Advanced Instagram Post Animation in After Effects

This video is sponsored by StudioPlugins.net. Hey, what's up?
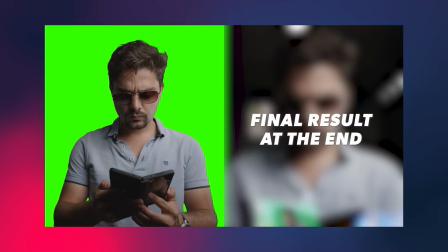In today's video, I'm going to show you how to create a social media AR effect in Adobe After Effects.
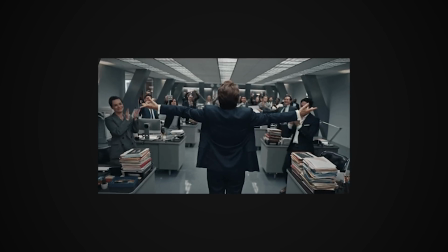It's going to be a lot of fun where you can show off your work in a very unique way. So without further ado, let's open up Adobe After Effects and get started.
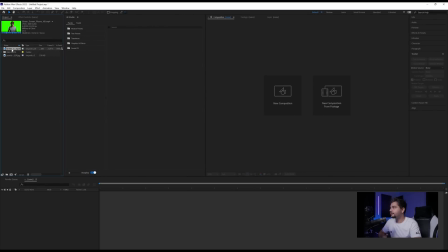All right, so here we are in Adobe After Effects. And what I have prepared for this tutorial is this green screen file,
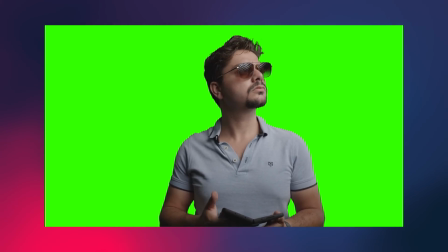which i have already keyed out and then just replaced with a simple green solid so it's easier to key on your end and also easier to send instead of with an alpha
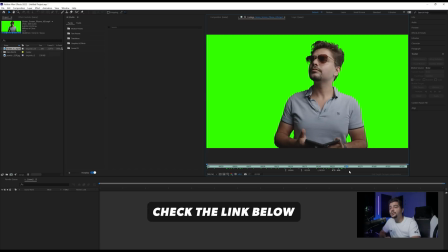so if you would like to go ahead and download this video file you can do so with link in the description below apart from that i found this background
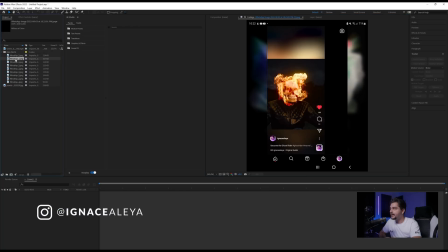image on pexels.com and then i also went to my instagram page and just took a few print screens of nice frames of videos
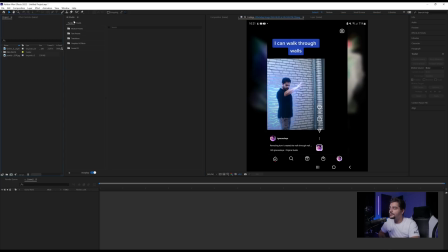that i head standing there and another thing that we will use in this video is from studio plugins and
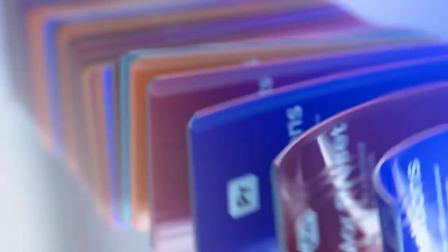that's the ae studio here it allows you to browse motion presets
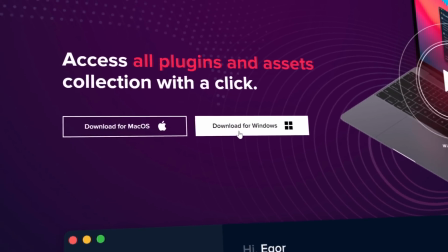text presets transitions graphics and effects and sound effects all within after effects so once you're logged in you can just literally browse
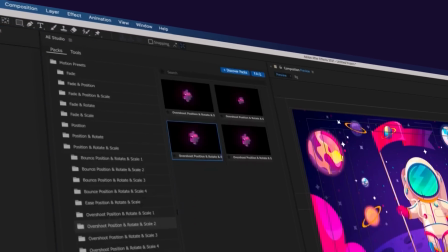in here click on something and then you would have sound effects or if you would like to go and have some transitions here or if you would like to have something very
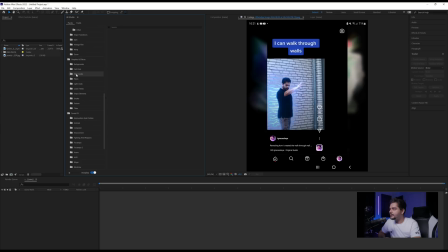specific in a graphic effect for example you want some backgrounds you go over here and you'll find a bunch of backgrounds so a really cool plugin for Adobe After Effects which we will be using to add a little bit of detail so you don't really need it if you don't have it to follow along but it's an amazing tool that I just wanted to cover in this video and they also are today's video
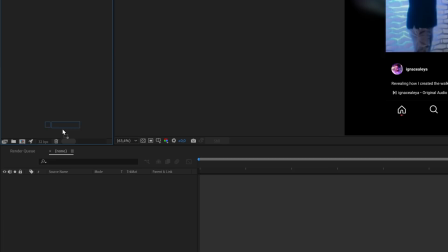sponsor all right so now that we're in After Effects let's get started I'm going to drag in my green screen into a new composition right here.
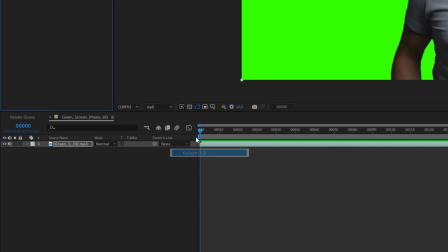So what I will do is go to effects and then keying, apply the key light effect and just grab the color in the background.
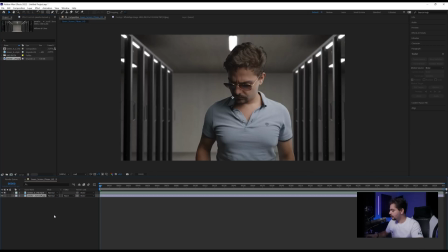Then I'm going to bring in the pixels photo and I'm also going to press F4 on the keyboard until I see these options right here.
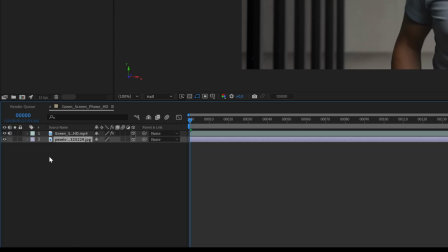And I'm going to turn these two layers into 3D layers. Then I'm going to click on my pixels and I'm going to press P on the keyboard to reveal its position attributes. And I'm going to press here on the Z position and right in 5000. So I push it further back into Z space.
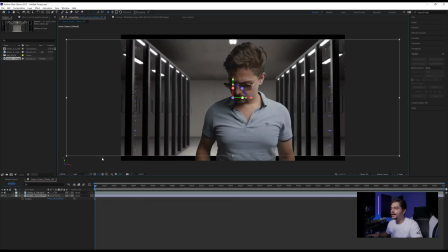Then I'm going to click here in the corners, hold shift and then just drag it out so I get this to match the height of my scene.
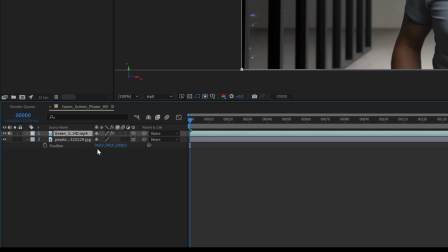And now all I have done is I have myself here in 3D space or 2.5D space together with my background that is a little bit farther into space.
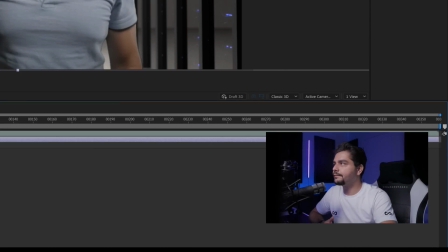So now when we're going to push in or move our camera we're going to see a lot of parallax for example if I go now to my camera and
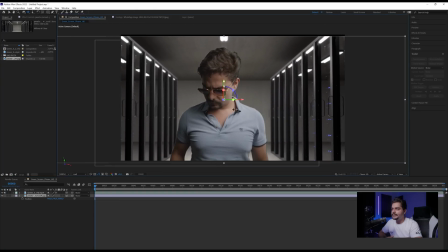I would move you would see some parallax in the background and it's not like it's just a static image behind me and that's exactly
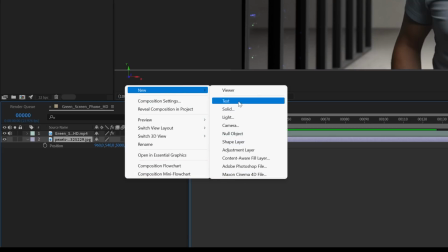what we want so I'm going to undo that and then right click create a new camera and I'm going to make this camera into a 35 millimeter
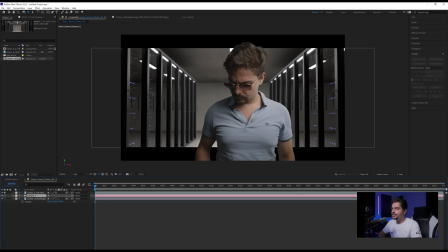camera and then click okay so now we see that it changed the view a little bit so what we can do to compensate this is just bring the background a little bit closer because in the end it's indoors and it shouldn't be that far into the background.
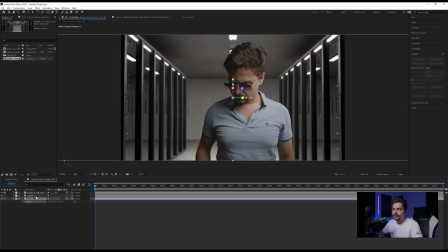If you want you can also just bring the camera closer.
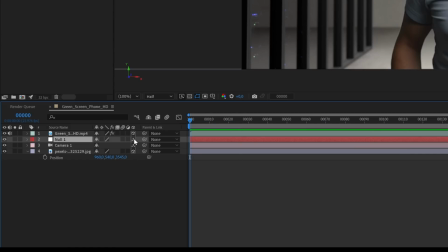So what I'll do now is right click new and create a new null object and turn this also into a 3D layer and then click on my camera and parent that to the null. Then rename the null to camera control and then press P on the keyboard to click on the stopwatch here for creating a
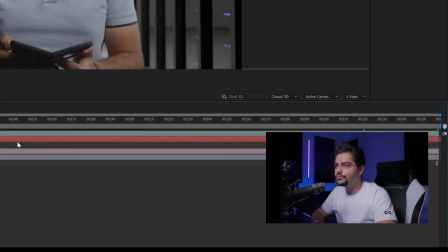keyframe for your position attributes at the beginning of your timeline then I'm going to move all the way till the end of my track and here I'm just going to push
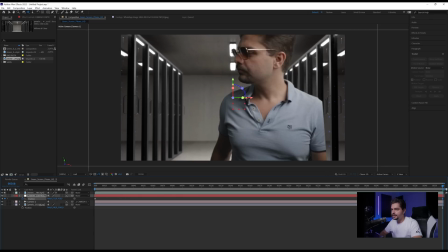it in and push it up we have a soft subtle
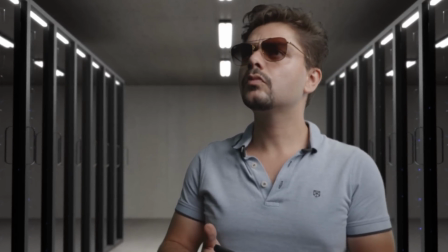camera movement pushing in and if you want you can also reverse this
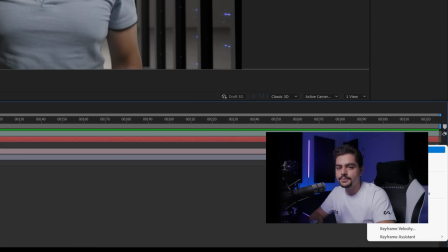animation by just selecting the two keyframes right click keyframe assistance and time
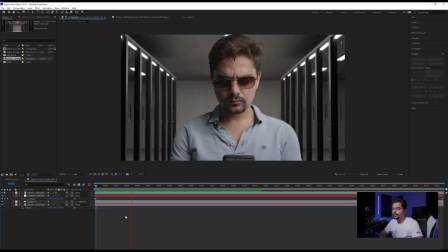reverse so there we go so now we have something zooming out maybe that's a better idea when you're trying to reveal stuff around you and now what we want to do is start adding in all our things.
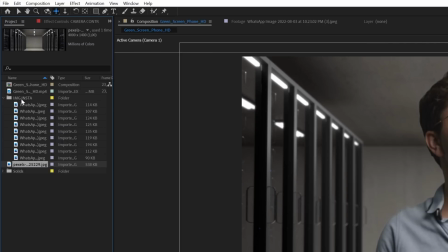So what I will do is first open up my Instagram images folder and just bring
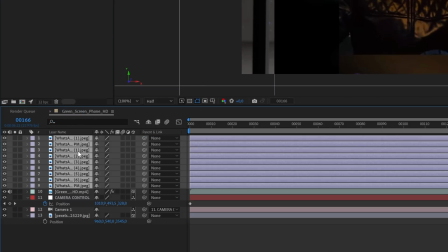all my images in here and then I'm going to turn them into a 3D layer
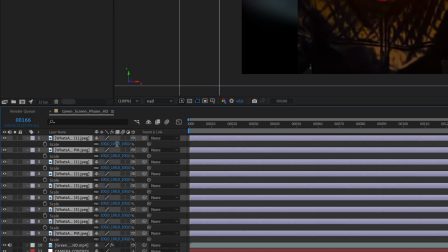and I'm also going to press S on the keyboard and just put them like at 30% because they're quite big.
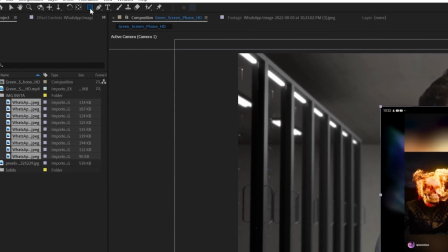Then I'm going to select my first one and I'm just going to click on the rectangle tool here and I'm just going to mask out whatever I want to see.
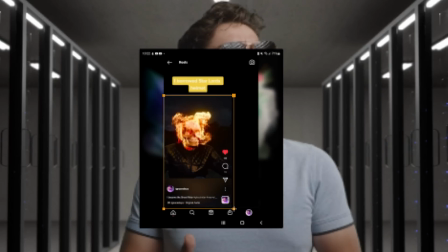So maybe I just want to see my work and then the bottom part right here and there we go and I'm just doing
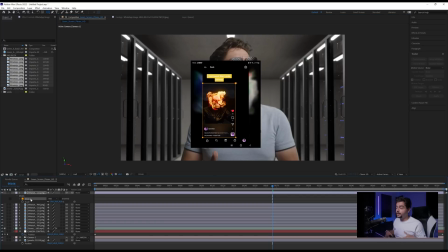this roughly but obviously if you want this to be perfect go in photoshop make sure that you have nice images with a nice border around of it or something like that that's going to be completely up to you obviously this is just a proof of concept so I'm going to copy my mask by hitting ctrl c
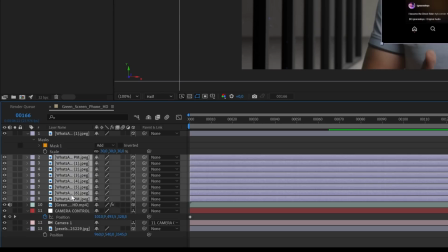and then selecting all of these images and because I've just taken all these images at the same aspect ratio I can just paste them and normally
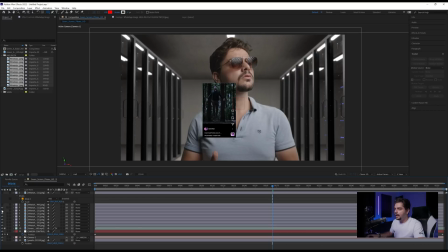that would just add a mask on all these images correctly maybe I'm off a little bit with the scroll but that doesn't matter too much for my video so now that I have this I'm looking around of me so what I want to do is press p on the keyboard for all of
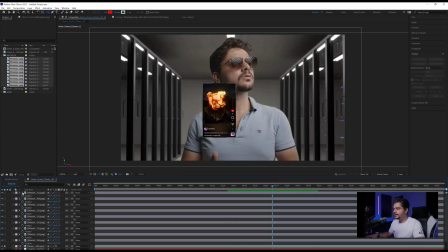these images and also make sure that they're 3d and then click on an image and all I want to do now is press V on the keyboard and then just push it and place it into position so maybe push it a little bit closer towards the camera and then I'm also going to
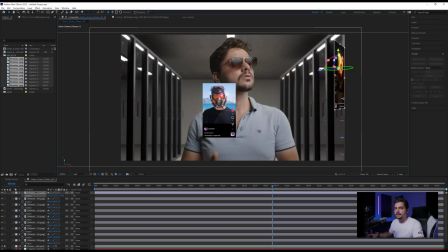rotate it so it looks like it's all always facing me at all times so we have to kind of think of where is it in Z space well it's closer to us so I'm going to pull back this one is going to be further away so I'm going to push it away by
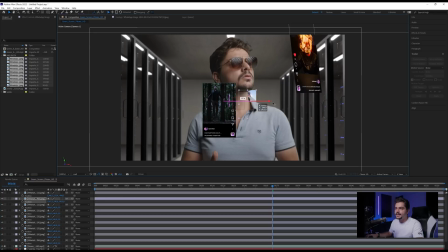just increasing the Z here, and you can actually see that it's already behind of me, but just to keep things logical,
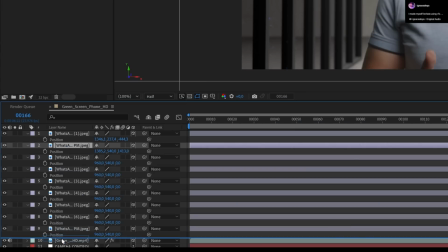because sometimes After Effects dares to glitch with this, I'm also going to put it behind my green screen,
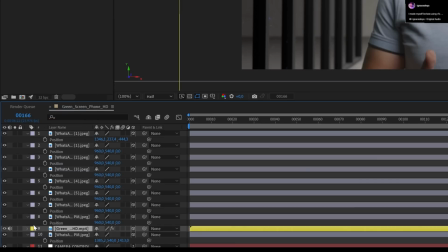and if you want to make sure which is your footage, you can always change this to a yellow color, so now you can easily see where is your footage in your timeline.
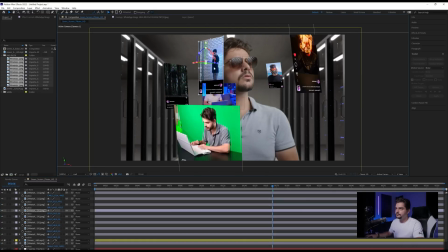so once you're satisfied with this look what you can do now is
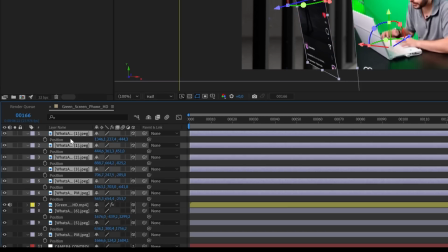select all of these and then press P on the keyboard and
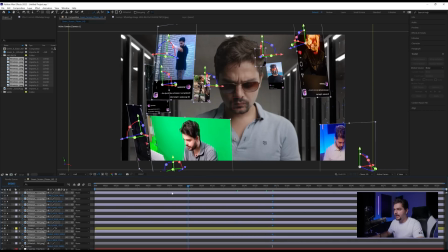click on stopwatch and then go back wherever they should be appearing so like right here I'm
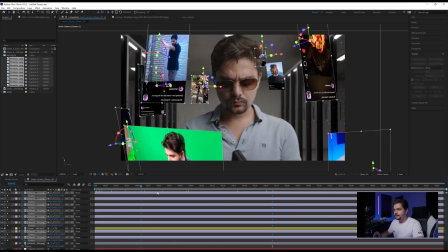unlocking my phone so I'm taking it out opening it so maybe starting
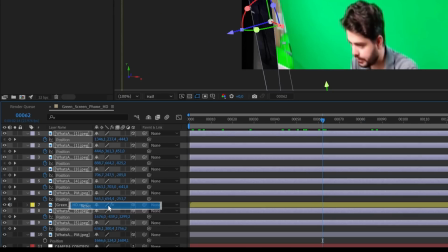from here i'm going to right click on the position and then reset it and so now they're all back into the center and
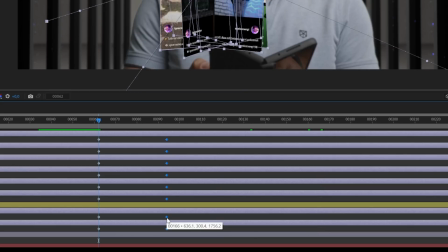then i'm going to select these last key frames and a little bit later i'm just going to make sure they pop up over like one second time so that's around
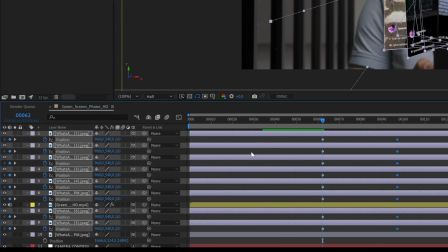30 frames and i'm also going to press s or hold shift and press s so we also reveal the scale property and
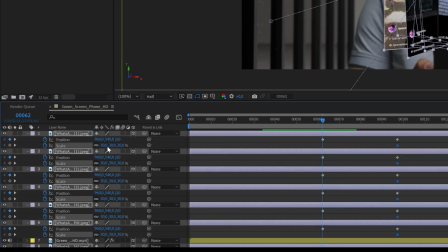then click on stopwatch for the scale move the scale all the way till the end and then right here we're going to set it to zero so now we have a
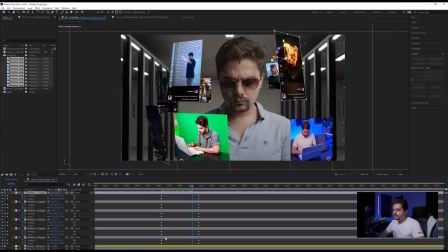scale up and a position up into position right here we're also going to select all of these and just trim them to the moment they appear so that way we can just visually see things a little bit easier so now we have this animation of all these things appearing if you want you
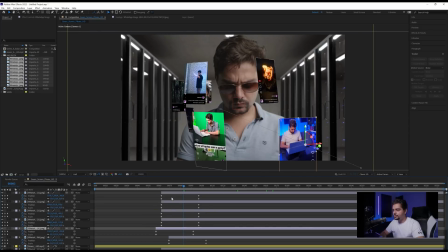can always offset these and that's going to turn everything organic so that's going to make it a lot better we can select all of the last keyframes from all of these layers
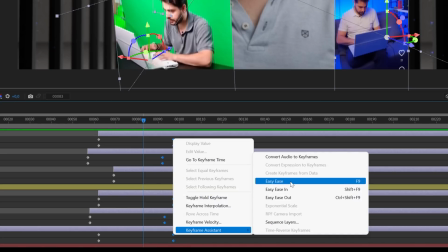and then we're going to right click keyframe assistance and easy ease we're going into the graph editor and
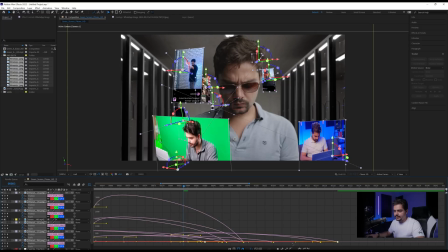zoom in a little bit and then take one of these arcs and just push them in a little bit so we get a nice slow stop so